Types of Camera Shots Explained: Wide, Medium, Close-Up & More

So we're going to go over some basic shots. What I want to go over is a wide, medium, close, and extreme close-up, and then we'll kind of dive into what you can say within those shots. Those are the basic ways of shooting things, and you can kind of use that to communicate to people. So here, let's record with this camera right here. I have a C100 with a 24-70. We'll roll the camera here so Phil can cut in, and we can see that this is our first wide shot.
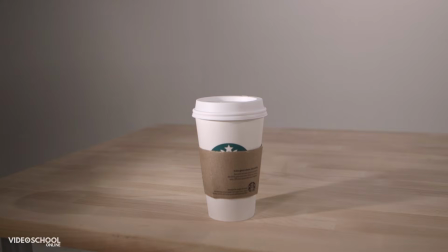0:24 There's not much information. It's a nice structure. We can see there's a cup on a table. It's really, wide shots are really great to really set the scene and understand exactly what you're doing. We're at 24, we're at a 2.8 so you can see, and you can really see the expansive storytelling of what's about to happen. Typically you can start with that shot. So let's go to a medium shot next. So we just zoomed in. I zoomed in to about between a 35 and a 50, and this is more of a medium shot.
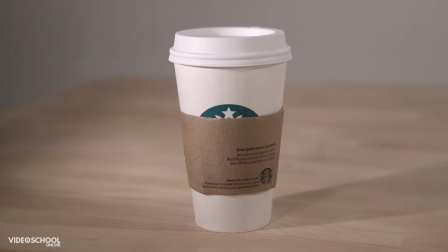0:51 So you can see here, we see the cup as a medium shot where we're not really seeing the background, but we kind of see the whole of the subject. On a person, a medium would probably be more on what you're seeing with me right now. We'll show you some examples of a medium shot.
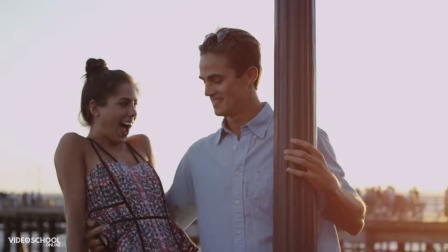1:05 With a person, you can kind of see it cuts off either around the waist or a little bit lower.
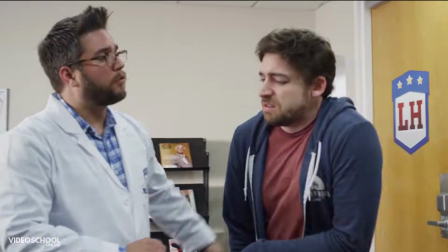1:10 In a two shot of two people, you can see where it cuts off at their waist, and that's sort of a medium two shot.
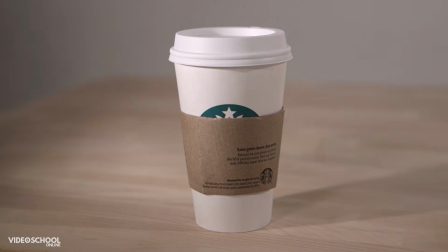1:15 So now let's look at our cup and let's do a close-up. So here I'm going to take our 24-70, I'm going to zoom all the way into 70.
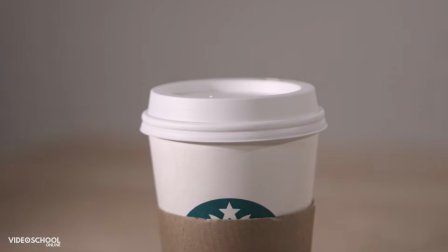1:21 I'm actually going to move the cup just a little closer, and you can see here now, this is our close-up of the cup. You can see the cup is very expressive. Here you can see that we're pretty tight, we're pretty close up, and imagine if it's a person, it's going to be more tight like this, and you'll be able to really see what the person is expressing,
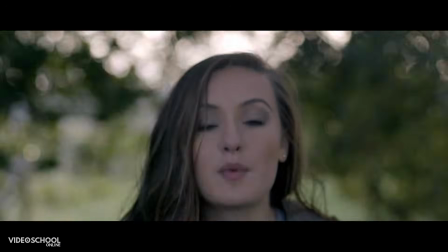1:38 what they're saying, and you can kind of get involved with really intimate space. Next, let's go into an extreme close-up.
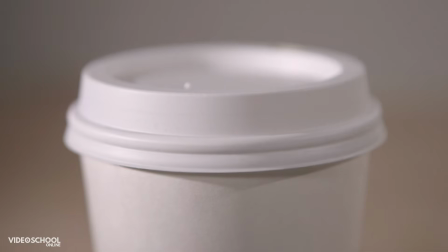1:45 So this is an extreme close-up. You can see I'm really tight here on the cup now, and really you can kind of see the focus going in and out because we're really that close on the cup.
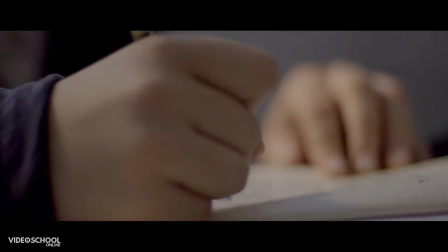1:54 Typically this is used for inserts of a pin or someone's eyes, really just to really get in there and get intimate and understand exactly what's going on.
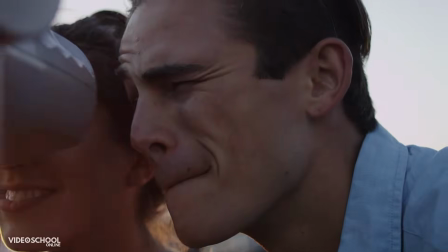2:01 You can see all the little intricate movements and everything like that. Extreme close-ups are really fun.
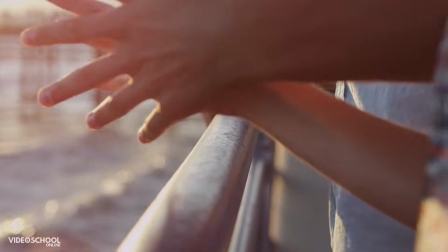2:06 They're good for inserts. They're like when you see that key into the door or that guy breaking the lock that's coming in. They're really fun to cut away to. So those are the basic shots that you need to really cover a scene. The idea that you would use those shots to really make sure that you've got your structure for the editor to kind of get in and get what you need to cover a scene is great. Now within those shots, that's when you want to start to kind of play around and use your composition to say things.
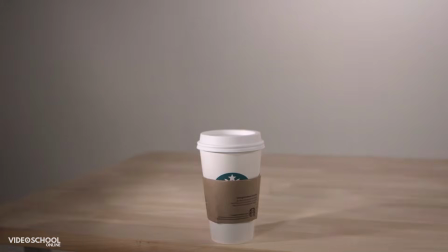2:30 Now let's go back to the wide. You see I have a wide here of the cup. This was kind of our standard wide before, but now what happens if we pan all the way to the right,
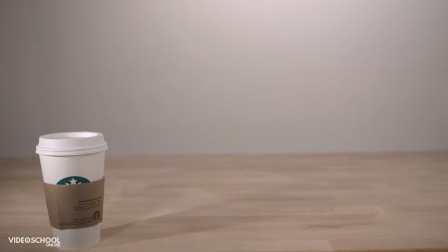2:39 and let's tilt down a little bit, and now our cup is all the way on the left. It's a little rickety because it's tripod, but you can see they're all the way on the left. Now that frame says, that composition says a lot more than when it's centered, right?
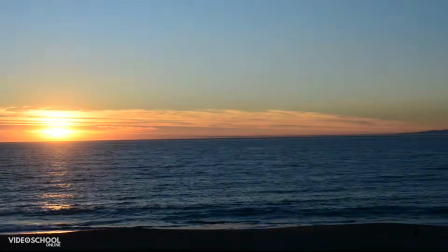2:51 There's all this space on the right. It kind of seems lonely.
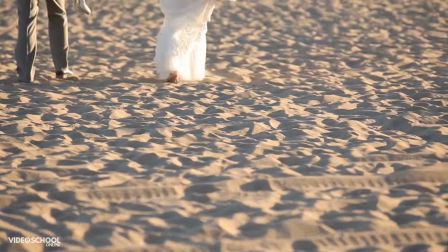2:55 It really says a lot more and really can kind of you can kind of see where the story comes up.
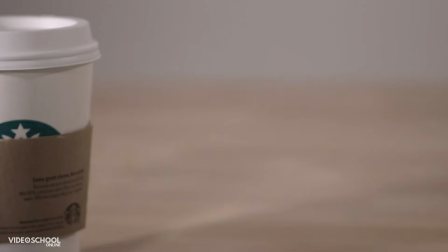3:00 Alternatively, if we zoom back into kind of our close-up and we did the same thing where we just cut off the cup maybe just halfway through, there's a famous shot of this in Ali movie with Will Smith, where they cut just his face off like that, and there's a bunch of action going on the right side. Again, this is a little more interesting, a little more artsy, and it kind of says more to the person when they're looking at that frame. So you want to use your compositions in a way where you still want to cover the wide, medium, close, but you also want them to say something.
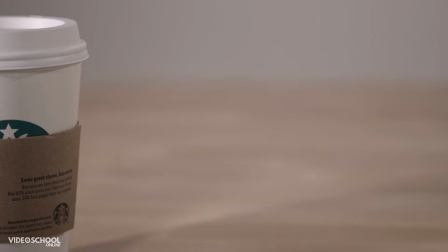3:29 This, again, I feel like the cup's a little lonely. We're kind of moving things to the side, so it says a little more.
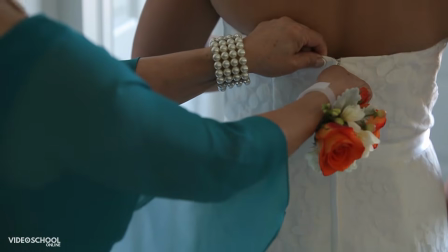3:34 Something like a dock or a wedding or something might be fun to just see the bride just putting just the front of her face,
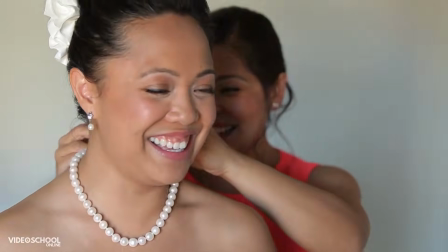3:40 putting on makeup and stuff, and maybe something in the background to say a little bit more than just centering them up.
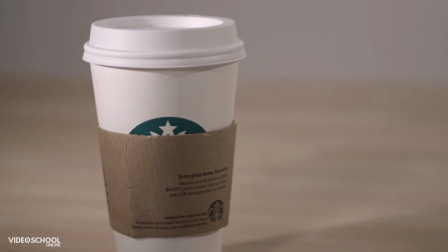3:45 Centering them up isn't necessarily always going to say something, although it does have its moments. What if we tilt up and we just show the top?
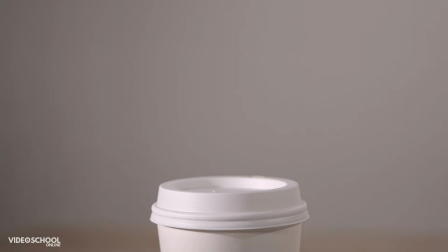3:53 What's really fun about this is in a commercial now, if we're shooting a commercial, we have room to put graphics up above, right?
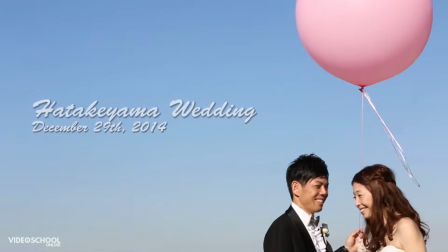3:59 So keep in mind when you're composing shots, if you need to do something or add something in post,
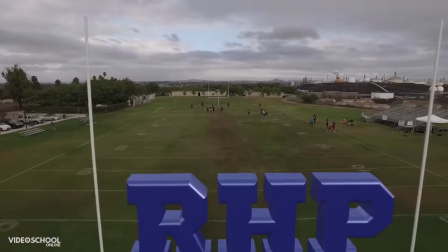4:04 you can always make room for that later, or you can kind of see that there's just this really sad little cup there and centered.